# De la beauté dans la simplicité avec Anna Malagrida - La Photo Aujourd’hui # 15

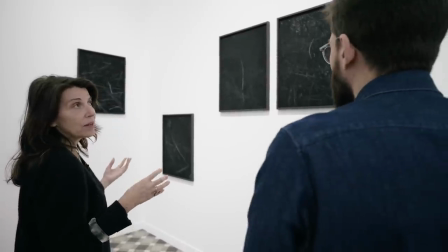Je m'adapte au lieu, et parfois, là, par exemple,
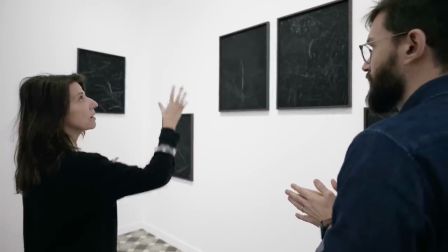je n'aurais pas eu l'idée peut-être de recréer un peu comme un arbre s'il n'y avait pas eu cet espace si haut.
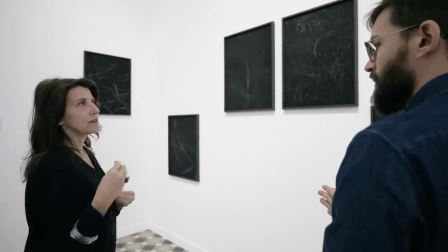Mais comme je l'avais, ça a donné l'idée. C'est pour ça que les idées viennent en fonction des contraintes aussi.
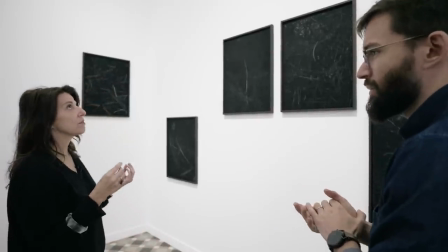Oui, de ce dont vous parliez tout à l'heure. Ce n'est pas parce que je n'ai pas pensé que je vais faire comme un arbre.
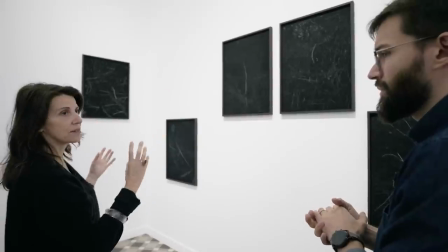Non, j'ai un mur, j'ai ces images et du coup, on accroche.
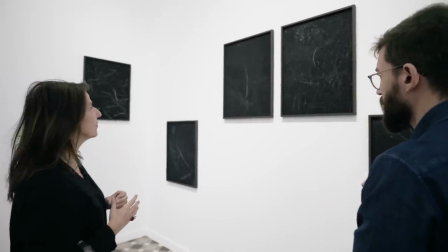C'est comme ça qu'on a les... Et cette exposition, vous nous disiez que vous aviez plusieurs travaux de paysage.
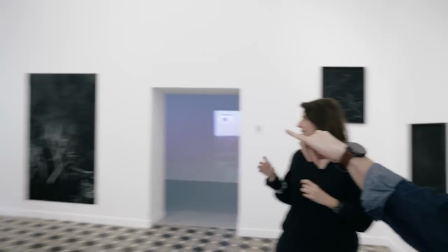Il y a des grands tirages, par contre, derrière, d'un autre projet où cette fois, on voit toutes les manques. C'est le même projet.
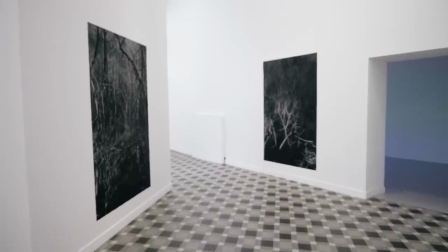C'est le même projet, d'accord. Où cette fois, elles sont plus grandes, elles ne sont pas encadrées. Donc là, c'est pour se plonger plus dedans, c'est ça ?
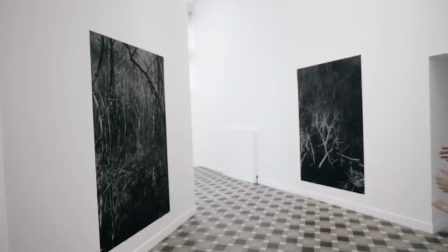Voilà, c'est un peu pour rentrer dans l'image. et donc là, en l'occurrence,
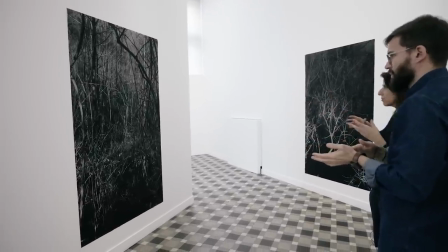c'est toutes ces branches dont je vous parlais je n'en ai pas choisi une mais il y a cette idée de rentrer dans le paysage
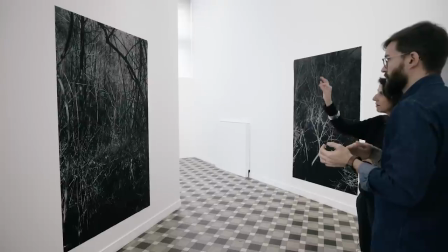et c'est aussi une lumière d'hiver qui est assez belle parce que ça crée beaucoup de plans que je trouvais intéressants
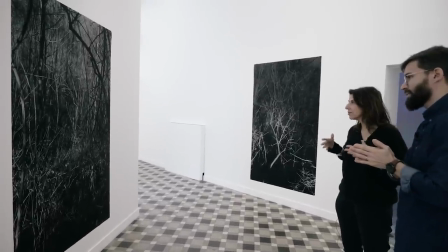on a plein de droits à regarder et on se ponge et dedans et l'idée qu'on peut presque rentrer et ça c'est le corps à corps dont on parlait
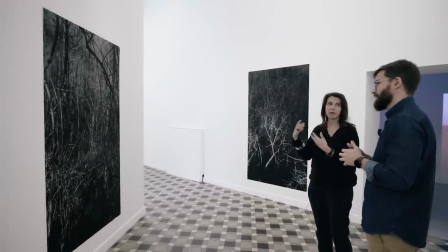d'être devant une image si on voit ça en petit, ça ne donne pas le même effet si on voit ça en gros la taille 1
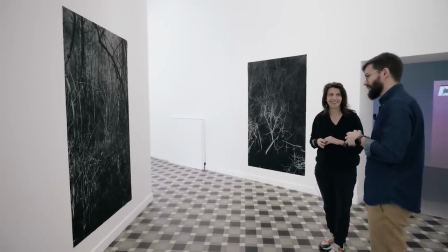après par
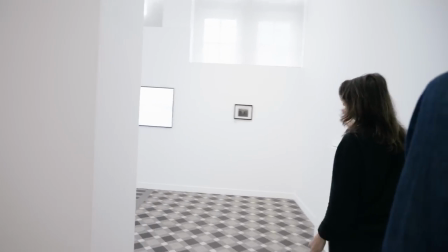exemple il ya cette idée la pierre du diable mais ça c'est si vous voulez que je raconte ça a une histoire alors en fait
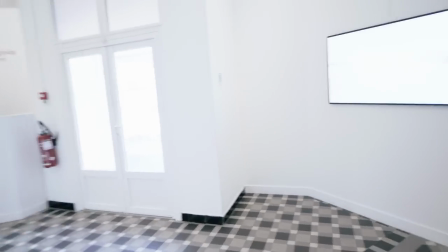cette vidéo ça commence dans l'ombre et là c'est très
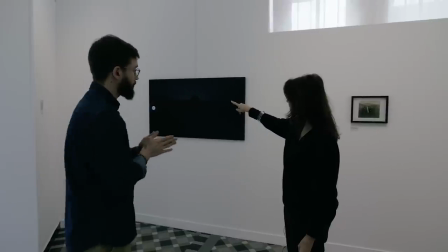photographique à l'occurrence ici on a l'impression voilà c'est
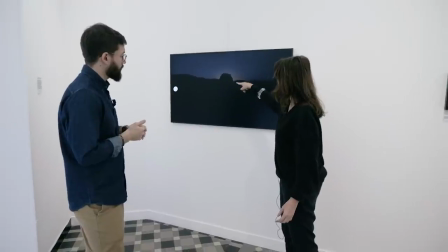Et tout ça, c'est des volcans. D'accord. On pourrait imaginer que ça, c'est une montagne aussi.
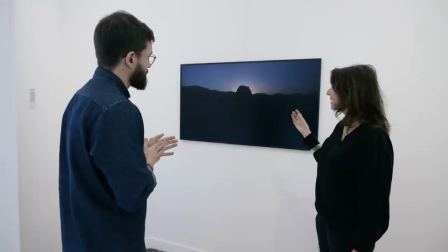Parce qu'il n'y a pas assez de lumière. Les volcans vières, comme tout à l'heure. Voilà. Il y a les petits oiseaux qui chantent derrière.
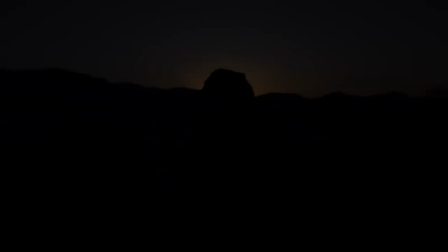Donc, voilà, c'est l'aube. C'est quelque chose de... Voilà. Un moment...
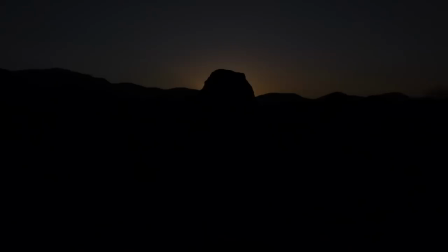Du cycle, non ? De la vie. Et en fait, moi, ce que j'ai fait, c'est que j'ai ouvert à chaque fois un demi-diaf.
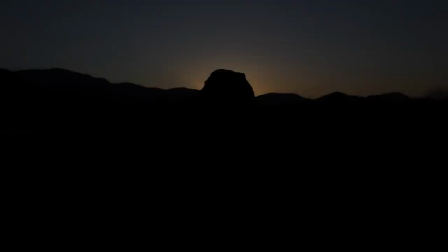Pour les photographes, ils savent ce que c'est. J'ai posé mon pied et je n'ai pas attendu que le soleil se lève.
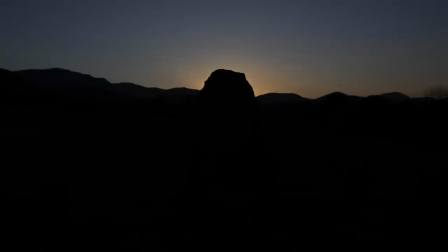Ah, c'est une fausse aube photographique. D'accord.
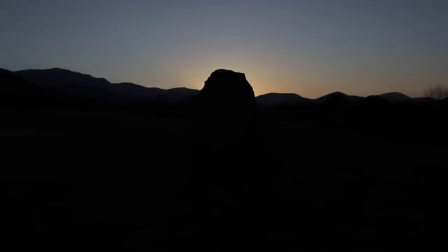Donc, en fait, à chaque fois, j'ouvre dans demi-diaf et donc j'ai monté ensuite.
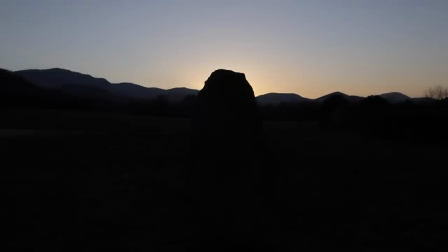Et pour moi, ça c'est la pierre du diable, qui est une pierre qui est là depuis 3000 ans, un néolithique, on ne sait pas pourquoi elle est là, il y a plein de théories.
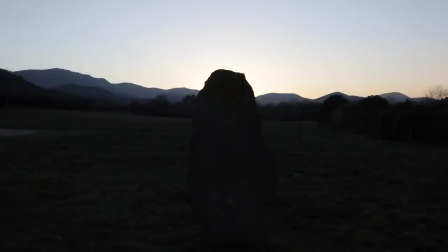et moi il y avait un travail autour de qu'est-ce que c'est que la photo qu'est-ce que c'est que la lumière et je continue d'ouvrir donc la lumière rentre
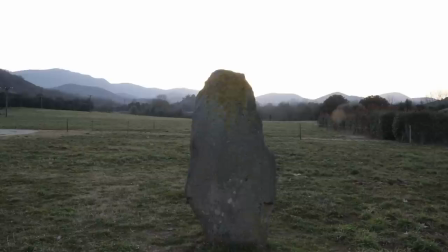et à la fin là on commence à entendre le son du soleil c'est la NASA qui a enregistré le son du soleil
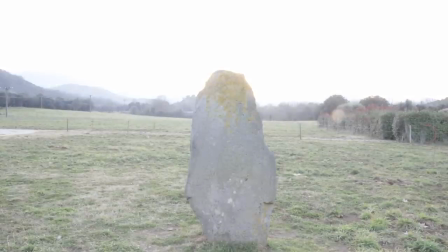et ces oiseaux se transforment dans quelque chose de menaçant qui est le soleil qui brûle parce que là il y a trop de lumière et le son suit et le
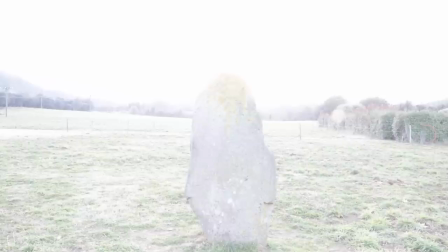son suit pour moi métaphoriquement c'est aussi quelque chose qui est un peu,
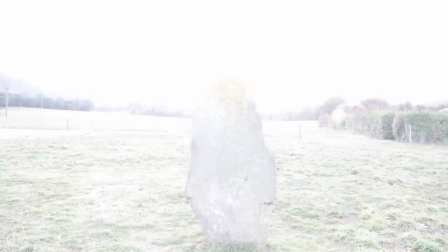si on se rapproche du soleil, la terre réchauffe, il y a l'environnement, il y a plein de questions qui sont là,
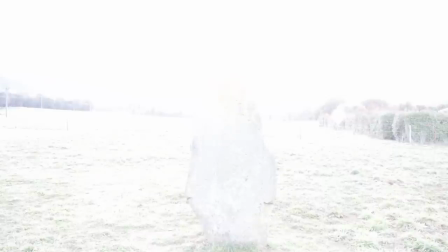on peut se brûler aussi, mais c'est à la fois quelque chose de poétique, parce que c'est juste la lumière,
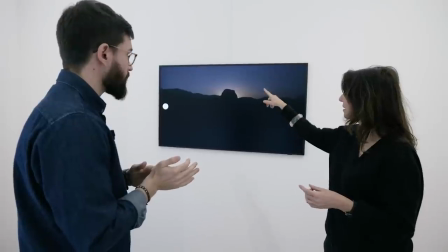donc c'est tous ces niveaux de lecture dont je parlais, pour moi là ça parle de la photo dans le sens où quand il n'y a pas de lumière,
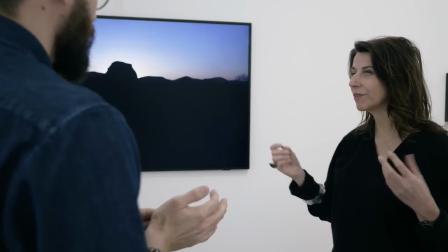il y a les histoires qu'on peut imaginer, on ne voit pas vraiment, donc il ya tout voilà à ce moment un peu de rêve
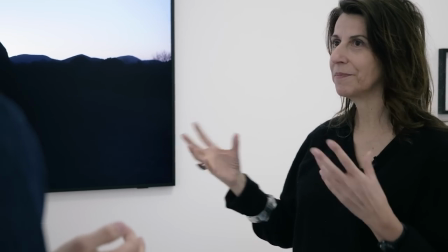d'imagination puis la lumière est claire puis la lumière peut brûler aussi ça parle de tout ça c'est la même pierre qu'on voit sur le tirage
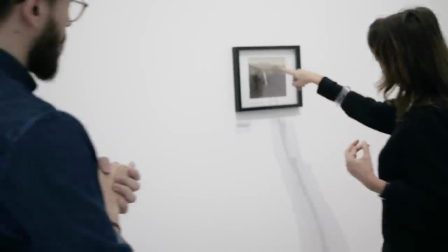à côté c'est ça oui alors ça j'avais trouvé cette image sur internet c'est une image qui date de
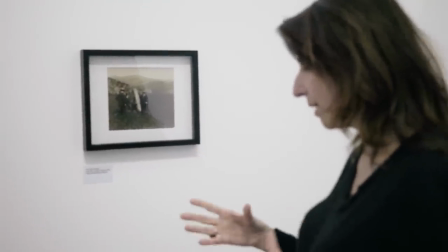1904 mais j'ai en même temps trouvé un journal qui racontait de 1864 qui racontait tous les